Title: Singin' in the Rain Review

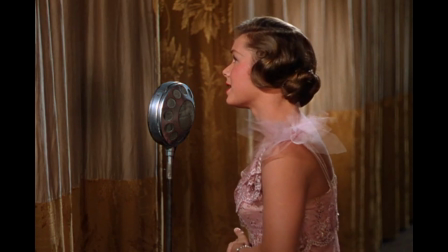248s
So she does, but with Kathy standing behind the curtain and singing for her.
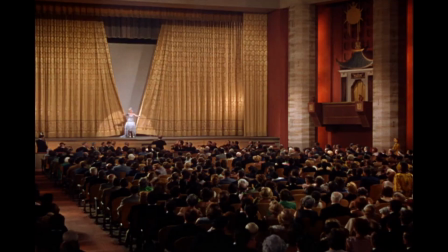252s
But as she's doing this, Don, Cosmo, and RF lift the curtain to reveal that Kathy is really the one singing.
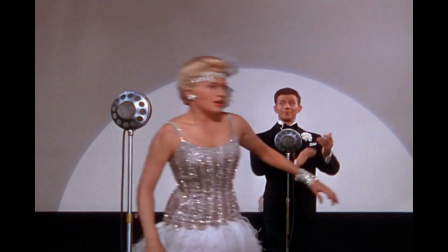258s
Lena runs off humiliated, and Kathy tries to run away too, also embarrassed. But she's stopped as Don announces that she's the real star of the film.
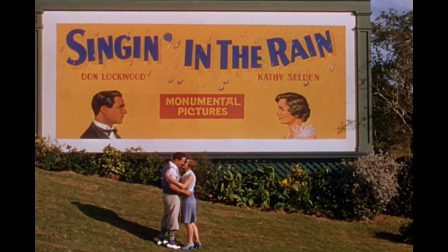266s
It's a happily ever after as the film ends with Kathy and Don kissing in front of a billboard for their new film, Singing in the Rain.
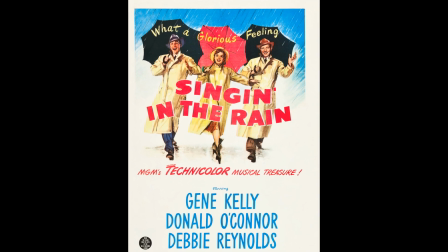272s
And that's pretty much the movie. So, what are the high points of this film? Why is it considered such a good movie?
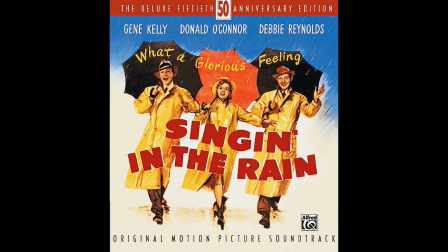279s
And are there any missteps? Well, let's start by talking about the music.
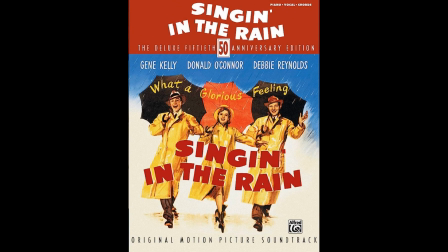283s
Almost all of the songs in this film were pre-existing songs written a couple of decades earlier by Arthur Freed and Nacio Herb Brown.
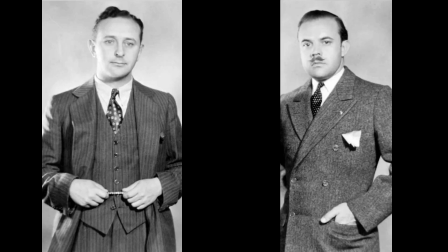290s
In fact, the entire concept of the film was built around these songs.
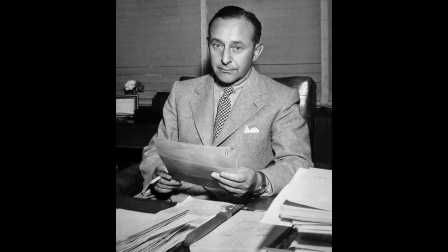294s
Arthur Freed, who by the 50s had graduated from a simple lyricist to the producer of MGM's most popular musicals, decided to make a musical utilizing many of these old songs he had written.
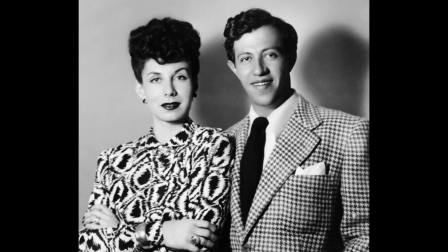304s
So he got the popular writing team of Betty Comden and Adolph Green to write the script, and it was their idea to set the film in the era in which many of these songs were first written.
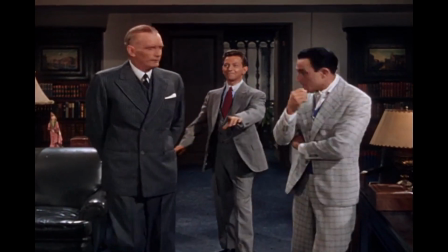312s
Now, this wasn't necessarily a new idea. There had been other musicals which were based on old songs and set in the era in which those songs originated,
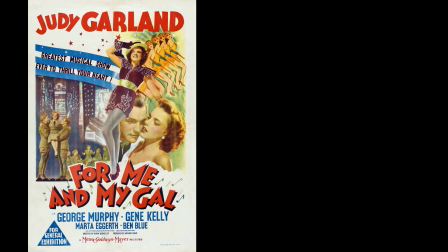319s
such as For Me and My Gal, also starring Gene Kelly, and Two Weeks with Love, also starring Debbie Reynolds.
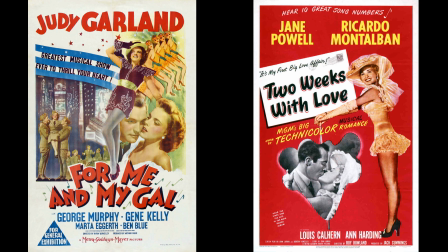326s
In fact, this type of musical is one of my personal favorites because it brings back older, forgotten songs, updates them with new arrangements, and sets it within a story that fits the songs perfectly. And that is exactly what Singing in the Rain does, and does so well.
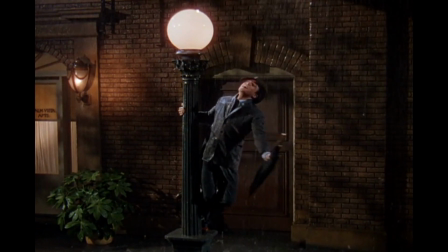339s
All the old songs have been given updated arrangements and choreography and fit the story perfectly. Take the title song, for example.
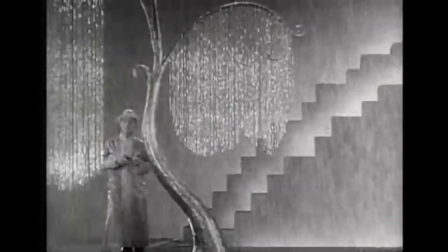345s
Here's the way it sounded in its first film appearance.
I'm singing in the rain, just singing in the rain.
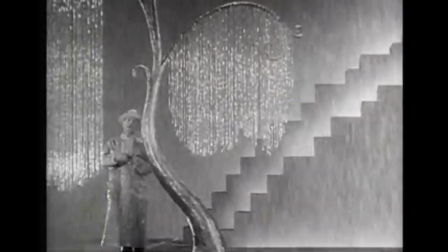355s What a glorious feeling, I'm happy again.
Not quite the same as the one we know and love from this film, is it?
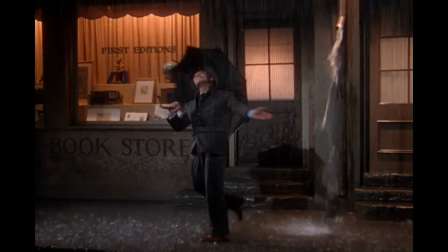363s
The version in Singin' in the Rain has a great, full-orchestrated arrangement and is set to an expertly choreographed and performed dance by Gene Kelly.
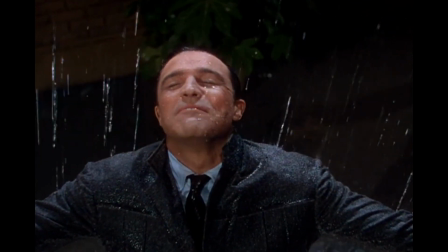370s
And this number also fits the story perfectly. It captures the happiness Don Lockwood feels at this moment as everything is going just right for him and in spite of the inclement weather.
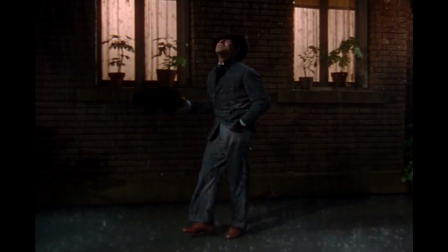379s
Now, there are a couple of songs that aren't from the 20s or 30s, such as Moses Supposes and Make Em Laugh.
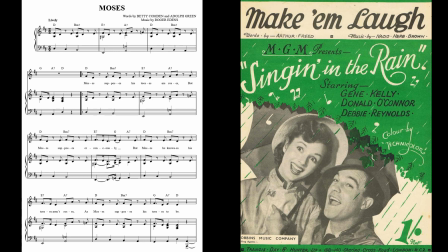384s
The latter song was actually essentially plagiarized for a Cole Porter song, Be a Clown, which was featured in the 1948 film The Pirate, also starring Gene Kelly.
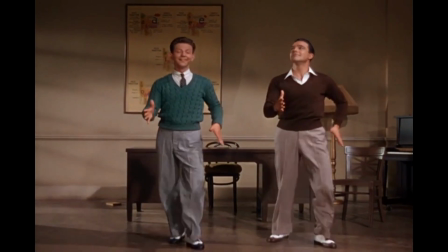393s
But regardless, these songs, as well as the other older ones, work really well.
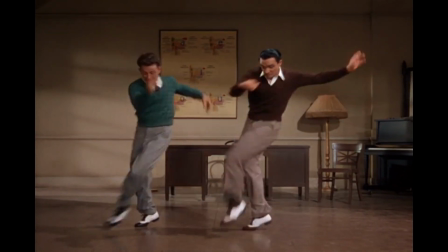397s
They each fit the story well, are well presented with good arrangements and choreography, and are also either a lot of fun or touching and beautiful.
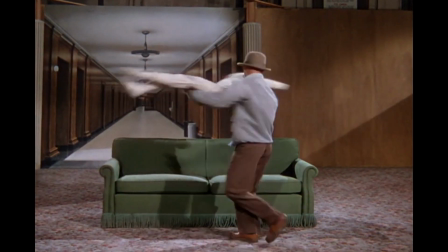404s
Take Make Em Laugh, for example. It is a really fun and funny song. This part, where Donald O'Connor does a routine with a dummy, always makes me laugh.
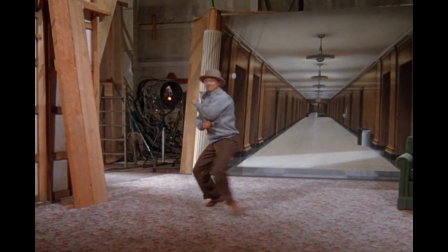412s
And the backflips he does off the wall at the end are just super cool. But on the more serious side, take You Were Mint For Me.
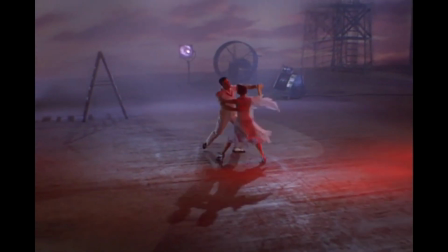419s
It is an absolutely gorgeous song which carries this scene, which is set in a totally empty soundstage.
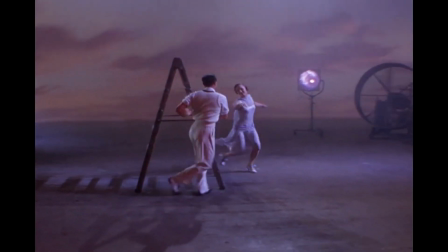424s
There's nothing else but the song, lighting and choreography, which conveys the emotions of this scene, as Don Lockwood confesses his love for Kathy Seldon.
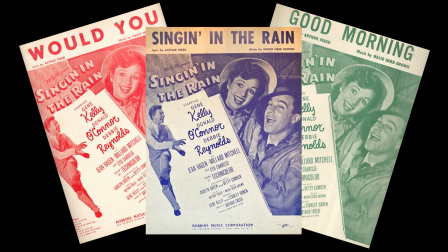432s
So overall, the songs and the way they are arranged, performed, and choreographed are among the film's highlights.
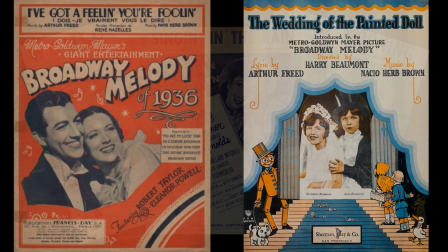438s
But that doesn't mean that every song and dance works perfectly. We'll look at a few examples that aren't quite as good in a bit.
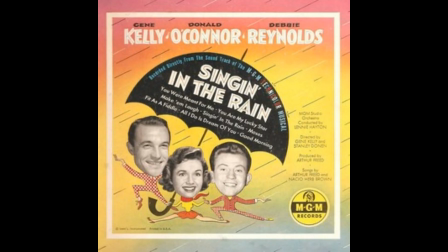443s
But before we do, let's take a look at the plot of the film. The story can be basically broken down into three main subplots.
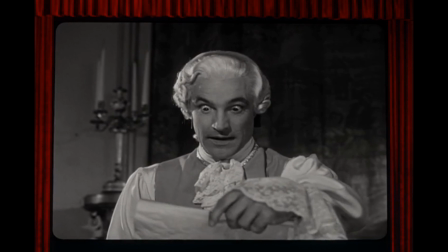450s
There's the love story between Don and Kathy, the story of Don's professional prospects as the new form of film takes over,
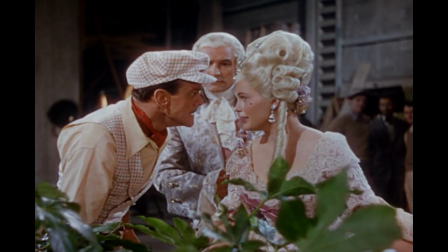456s
and the story of Lena and her place in both the new era of film and in her relationship with Don Lockwood.
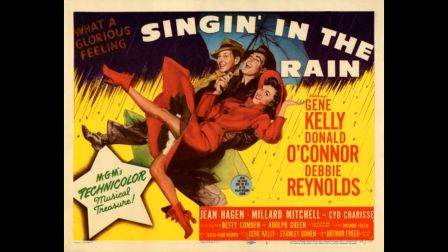462s
One of the good points of this film is that it balances these three main stories so well.
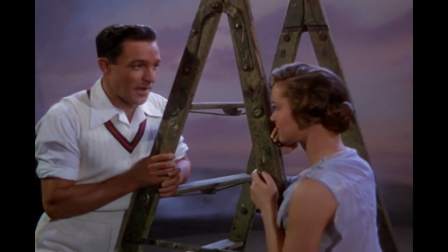466s
The love story between Don and Kathy is sentimental and touching, and nicely buoyed up by beautiful songs, but it's not the whole story.
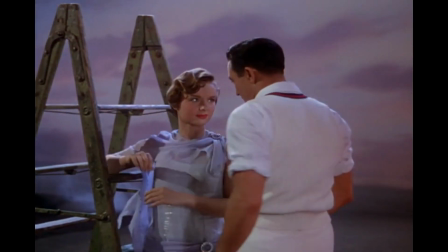473s
He falls in love and loses the girl at the beginning, but has found her and established a relationship before the midpoint of the film.
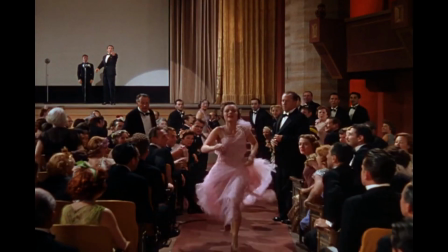479s
And the stereotypical third-act conflict found in many similar films is greatly reduced in this film, only really lasting a few minutes at the very end.
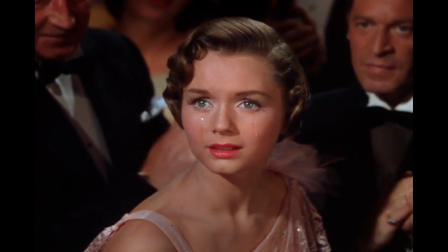487s
It's also not really contrived like in other films, but serves to move the plot forward in the final minutes to create the necessary comeuppance for the villain in the film, Lena.